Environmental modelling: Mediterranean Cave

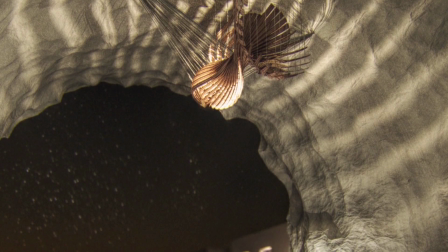(4:03)
A lot of the modeling was done, especially for the cave
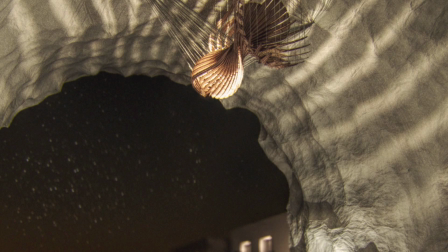(4:07)
mesh, was done with a really basic mesh,
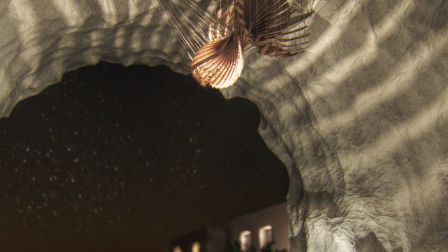(4:13)
and then I used a
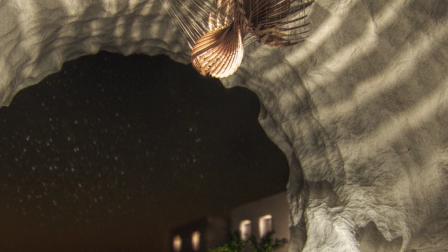(4:18)
multi-resolution modifier and added 7 subdivision levels of Catmull Clark,
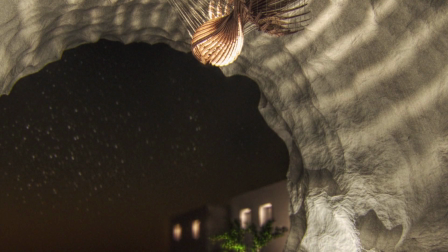(4:24)
and then I used I think a cloud and a
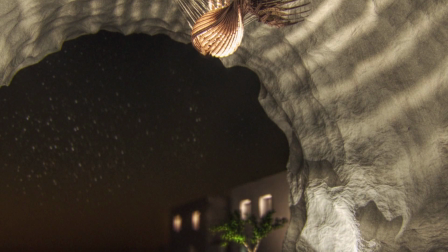(4:30)
noise, I think
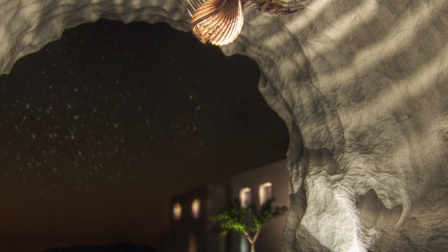(4:33)
noise and a cloud texture to displace the geometry to make it look like it was the kind of
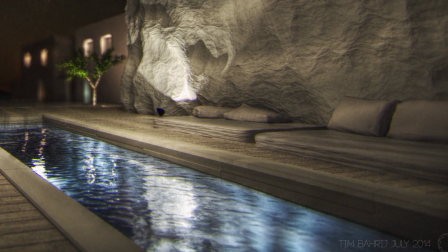(4:43)
not so much wavy, but distorted look of the inside of the cave.
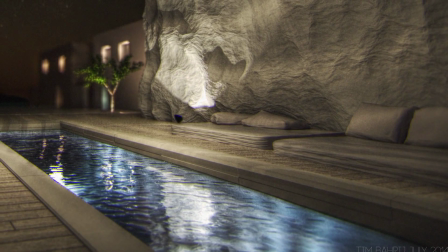(4:49)
Lighting wise, it was really simple. I just used the default Blender sky texture,
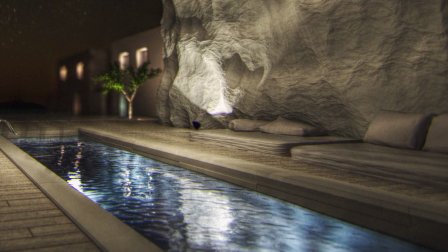(4:58)
Hosek and Wilkie, and then a single sun lamp,
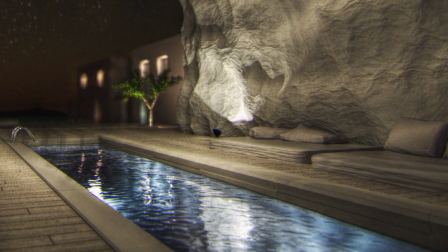(5:04)
I was getting all my lighting from just the indirect bouncing of that single sun lamp,
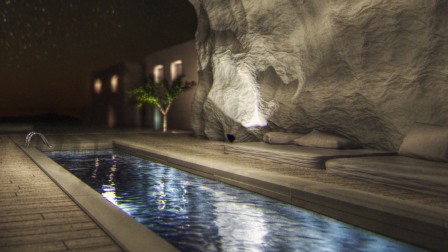(5:12)
and it really ended up working quite nicely.
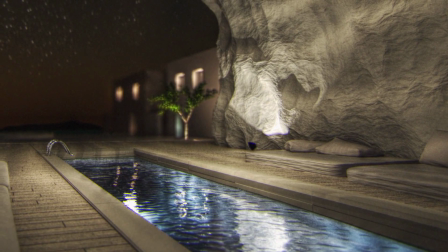(5:19)
I wanted to keep everything 32-bit high dynamic range renders.
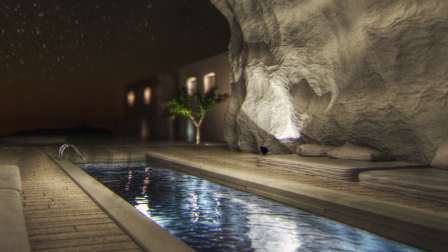(5:25)
So I rendered out as EXRs,
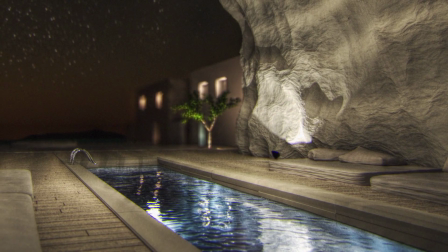(5:28)
and I rendered out a number of different passes per EXR, which was, let
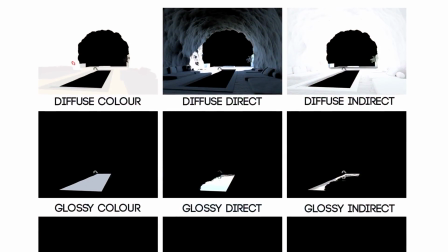(5:36)
me just open, direct, indirect, and color for the diffuse, and then the same for glossy and transmission.
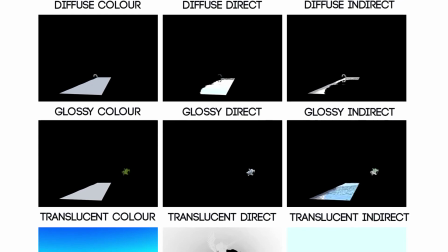(5:43)
No subsurface, because I wasn't using subsurface scattering. And then I mixed all that together in, I was going to do an After Effects,
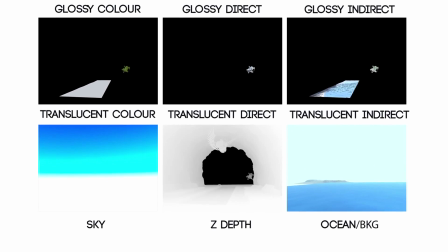(5:51)
but a lot of the effects like noise reduction and lens blur and stuff
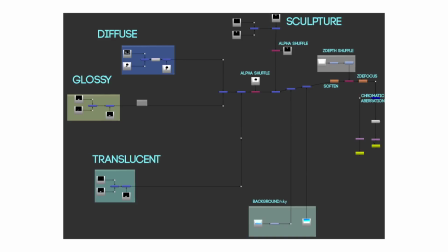(6:02)
it's not fully supported in 32-bit editing in After Effects. So I did all this in Nuke, and as you can see in this image, the
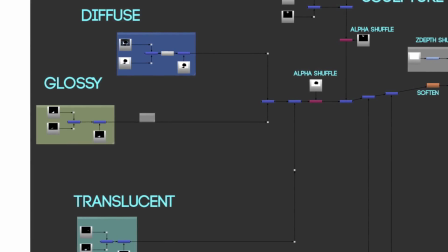(6:20)
Nuke script, I think they call it, node layout, was really quite simple.
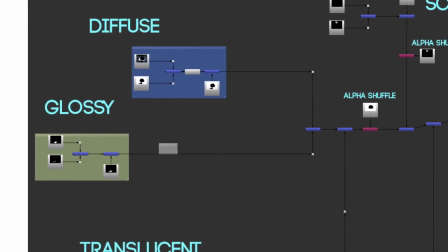(6:25)
Just mixing diffuse, glossy, and translucent node groups,
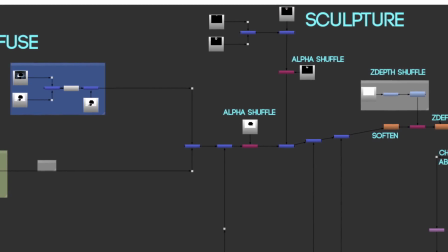(6:31)
adding an alpha, adding in the sculpture, adding Z depth as that was rendered out,
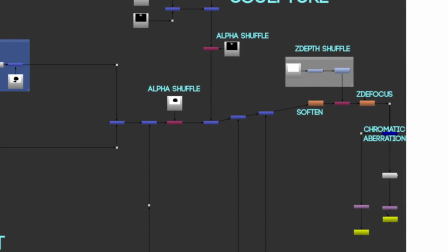(6:38)
and then I was really surprised by how much I had to
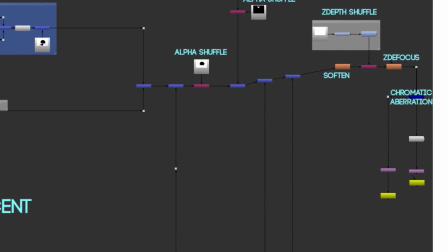(6:42)
soften the 4K image to make it look photographic and not
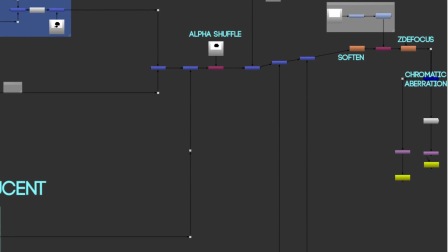(6:48)
computer generated. I really had to, like, by a factor of 2 or something, and it was kind of
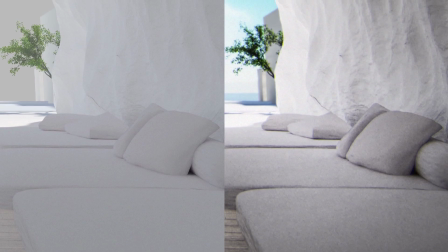(6:58)
counterintuitive, because I really didn't want to soften it.
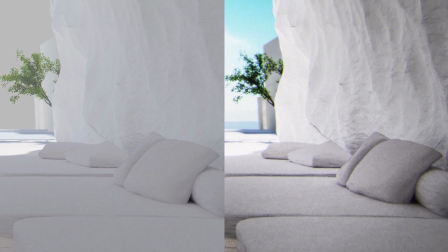(7:02)
I wanted to preserve all the details, because naturally you don't want to make something worse.
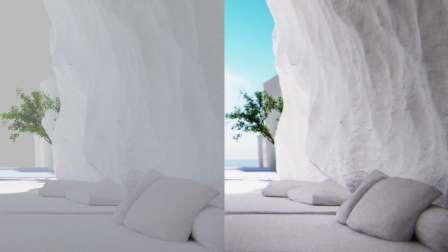(7:08)
But in softening it, it really gave the composition of the image
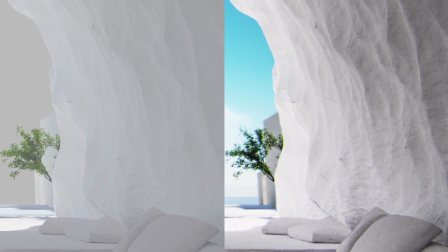(7:16)
an illusion of being captured with our current technology,
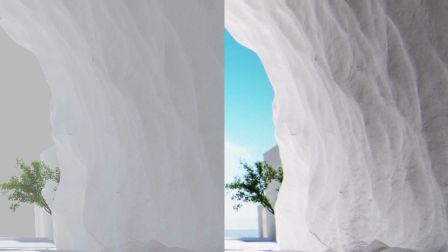(7:22)
rather than generated on the computer.
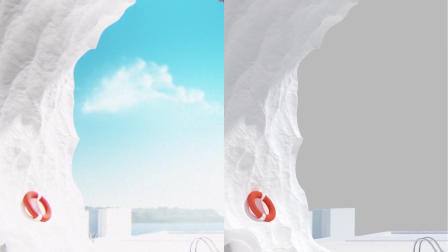(7:28)
Nuke's Z defocused node worked really well with the Z depth buffer in giving a slight depth of field.
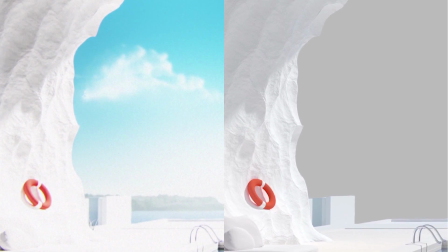(7:37)
Because this is a architectural image,
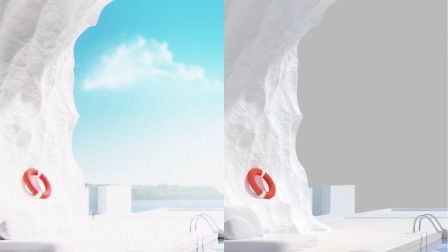(7:40)
architectural visualization image, I didn't want to give it too strong of a depth of field,
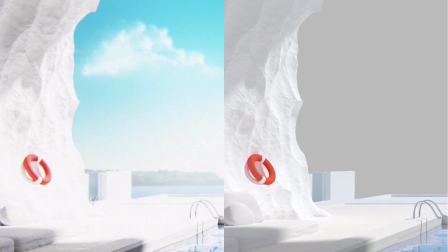(7:46)
because generally images of buildings and landscapes are taken at a very
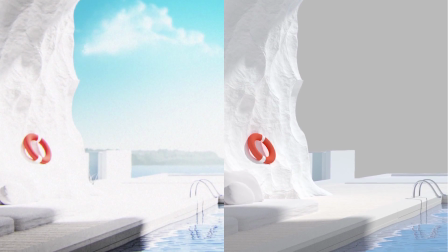(7:54)
wide depth of field on a higher aperture, and with the focal distance probably at infinity or close to that.
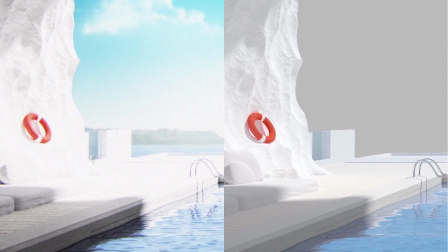(8:04)
I did end up adding chromatic aberration, which I really liked.